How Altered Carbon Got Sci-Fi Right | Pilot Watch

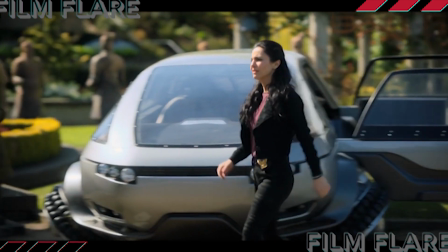[0:00] You can't be who you say you are. All the envoys died. All except one.
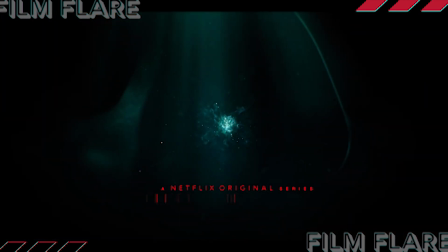[0:05]
Altered Carbon on Netflix is one of the best science fiction television shows to premiere in the last few years.
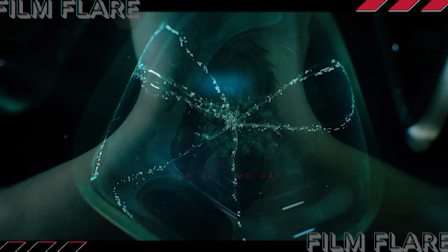[0:11]
Now, sci-fi is a popular genre, and there really is something for everyone, no matter your taste.
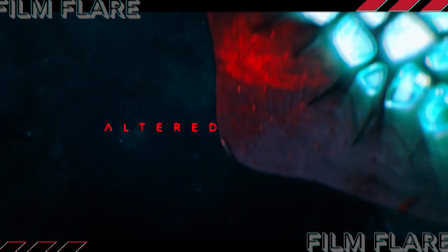[0:17]
But not every story is created equal, and while almost all get something right,
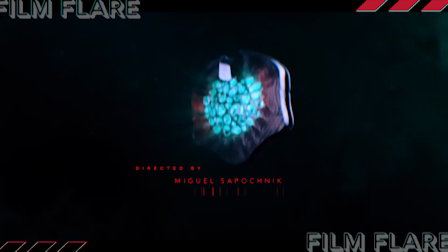[0:23]
I think Altered Carbon is one of the few to get almost everything right.
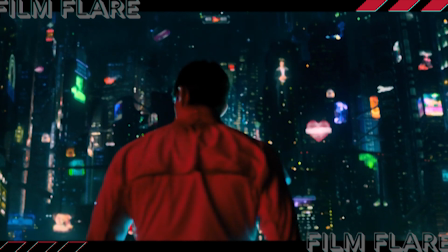[0:29]
And it does so from the very beginning.
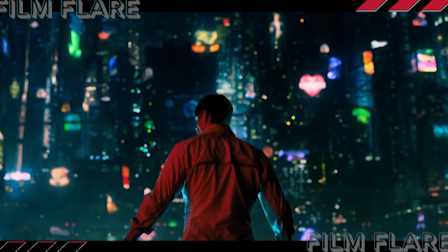[0:31]
The pilot episode of the show could be a masterclass on how to build a world and establish your characters.
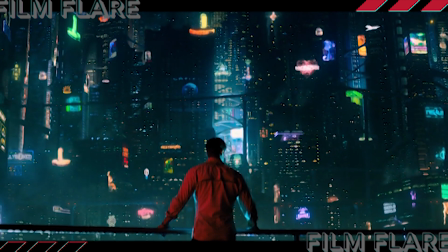[0:38]
It's science fiction done right.
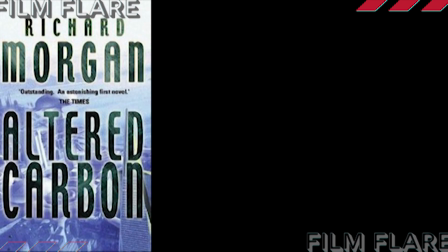[0:41]
To start off, this series had the advantage of a very well-received series of books to pull from.
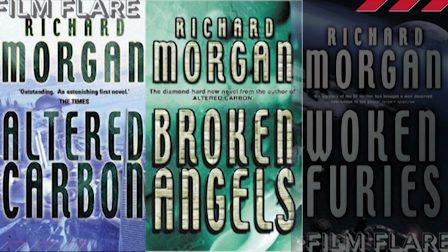[0:48]
And this is one instance where being adapted from a source material is definitely a plus, but only if you do it right.
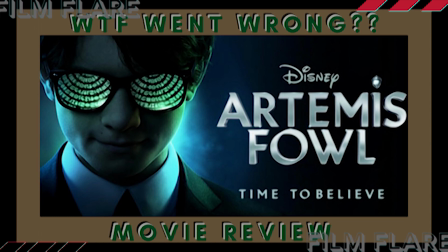[0:56]
I have another video about what happens when the source material is just thrown out the window.
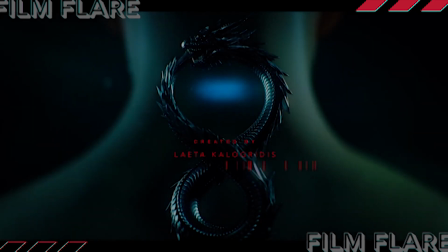[1:01]
It's linked above if you're curious. But we're going to discuss this topic solely through the lens of the show.
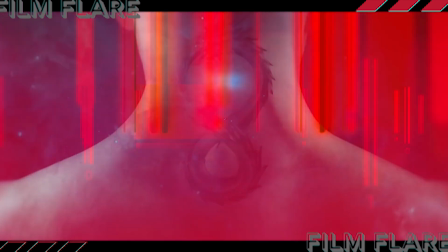[1:07]
It stays pretty true to at least the first book, but you don't need to have read the books to enjoy the show.
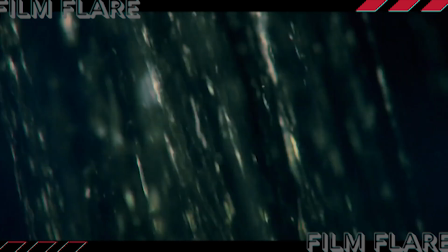[1:14]
It's pretty standout on its own. The very first shot of the series is surprising and visceral.
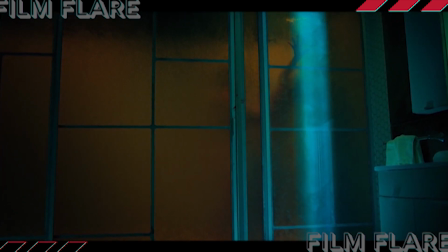[1:21]
It's a bit disorienting, and we know we're obviously missing something.
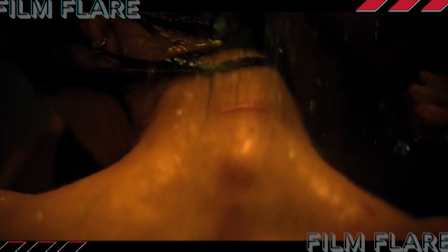[1:26]
This, coupled with the accompanying voiceover, keeps the audience from getting comfortable.
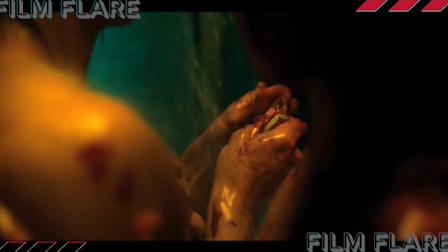[1:32] The first thing you'll learn is that nothing is what it seems. Ignore your assumptions.
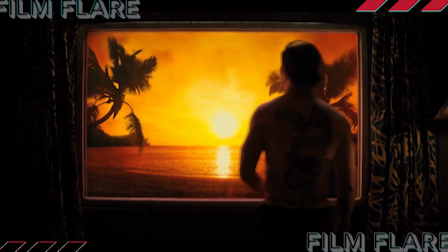[1:37] Don't trust anything.
Everything is a facade, from the tranquil image on the window hiding the gloomy sky outside,
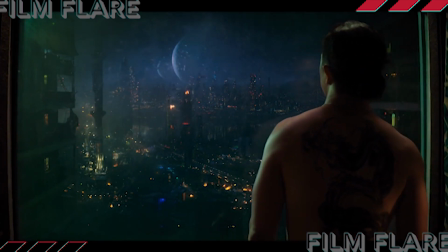[1:46]
to the flesh and blood used to protect and serve the needs of whoever's inhabiting it.
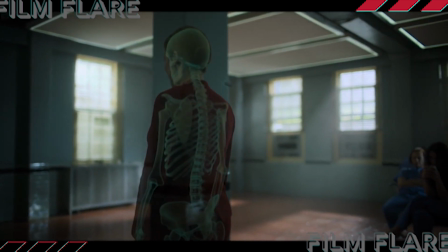[1:51]
This world doesn't just have deception in it, but rather has deception woven through its very fabric, affecting everything in it.
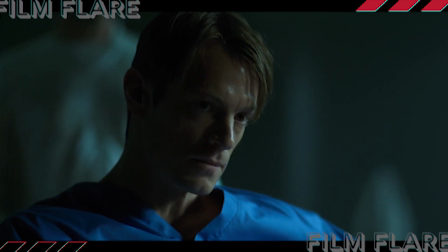[2:00]
It establishes a theme of mistrust and second-guessing that continually gets reinforced throughout the series, keeping all parties from complacency.
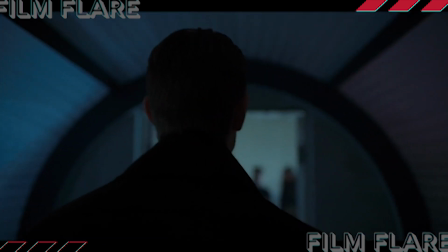[2:09]
What do you believe when all of your senses can be fooled at any given moment?
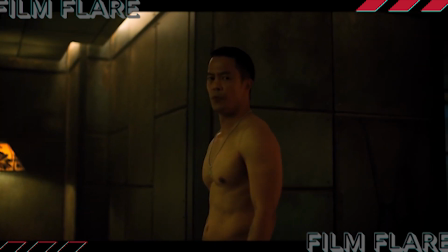[2:15]
This whole first set piece sets the tone and mood of this show.
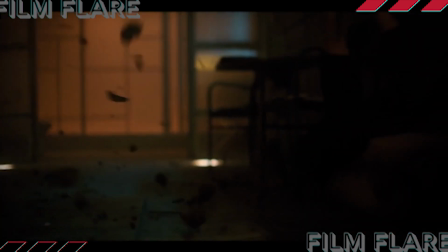[2:19]
It's dark and gritty, and not the expected future utopia some might be expecting.
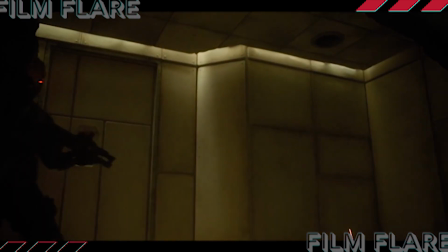[2:26]
The civilization is advanced with its numerous skyscrapers, flying cars, and high tech,
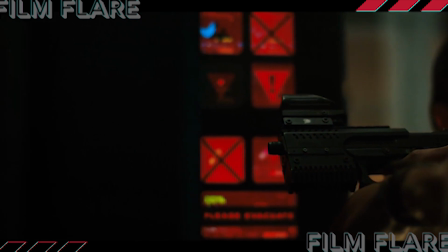[2:32]
but then you're immediately introduced to the advanced weaponry of the story, which is even more impressive.
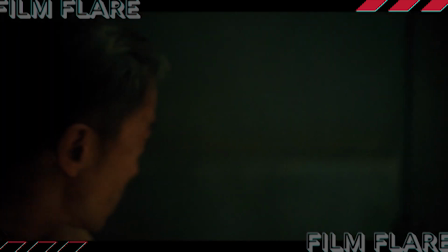[2:38]
This world has upgraded to a higher form of violence, and with the series kicking off its premiere with a firefight and double execution,
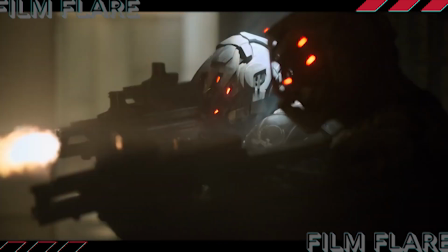[2:47]
you automatically know that this future may be cool, but that's not this story.
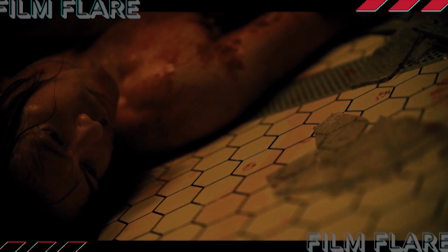[2:53]
This story will be a back alley brawl, dark, dirty, violent, and most definitely bloody.
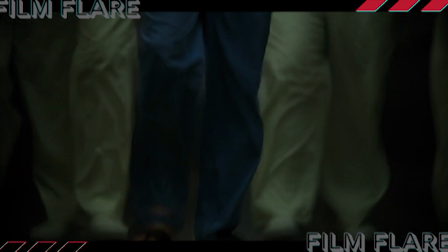[3:01]
Everything up to this point has worked in unison to set the audience's expectation of what to expect from the show,
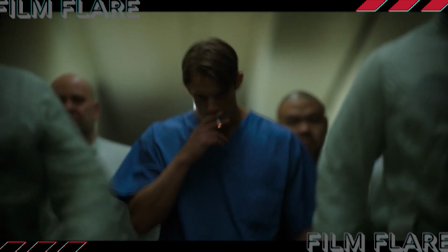[3:08]
and our story hasn't even begun yet.
They have forgotten who and what we are.
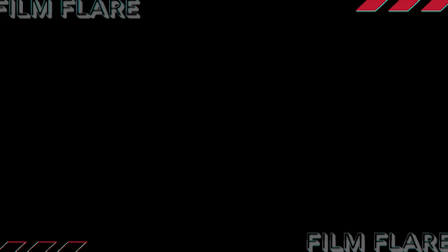[3:17] Make them remember.
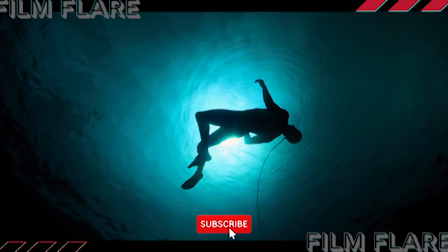[3:18]
The next sequence kicks off the actual story and continues to tell us even more about the world as we start to learn about our main character.
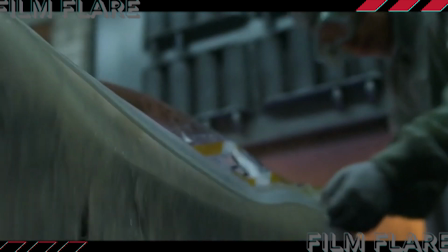[3:27]
We immediately learn that the human race has found a way to extend life through a form of body jumping.
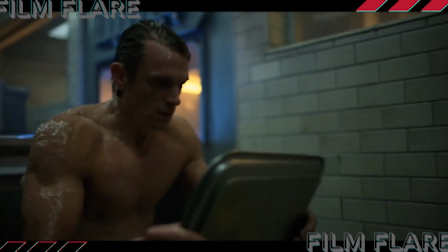[3:33]
Takeshi Kovacs, our main character,
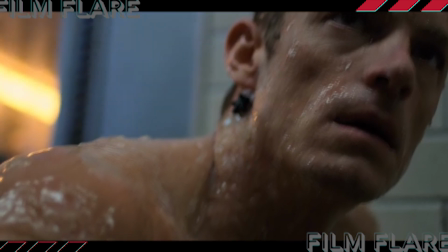[3:36]
stabilizes pretty quickly after resleeving, which lets the audience know he's clearly done this before.
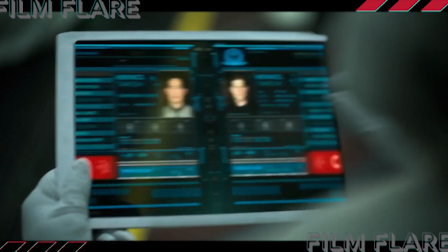[3:42]
And it's even confirmed as we learn he's done this plenty of times before.
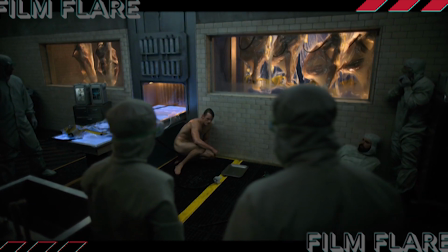[3:48] Where am I? Alcatraz Prison, Bay City. What planet, genius?
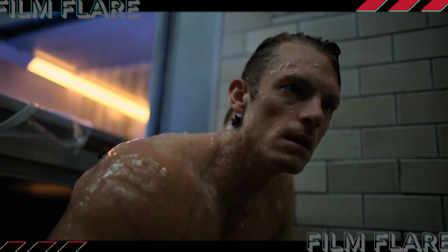[3:54]
We also learn that this story takes place on Earth, which is actually a strange thing to have to learn.
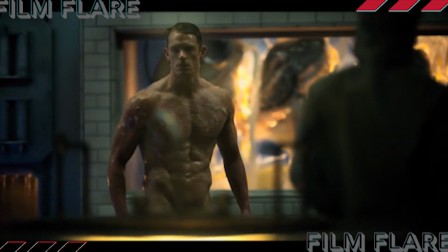[3:59]
Yet Takeshi has to ask what planet he's on.
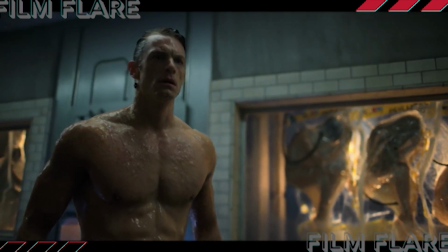[4:03]
So not only have humans found immortality, but have also become interplanetary.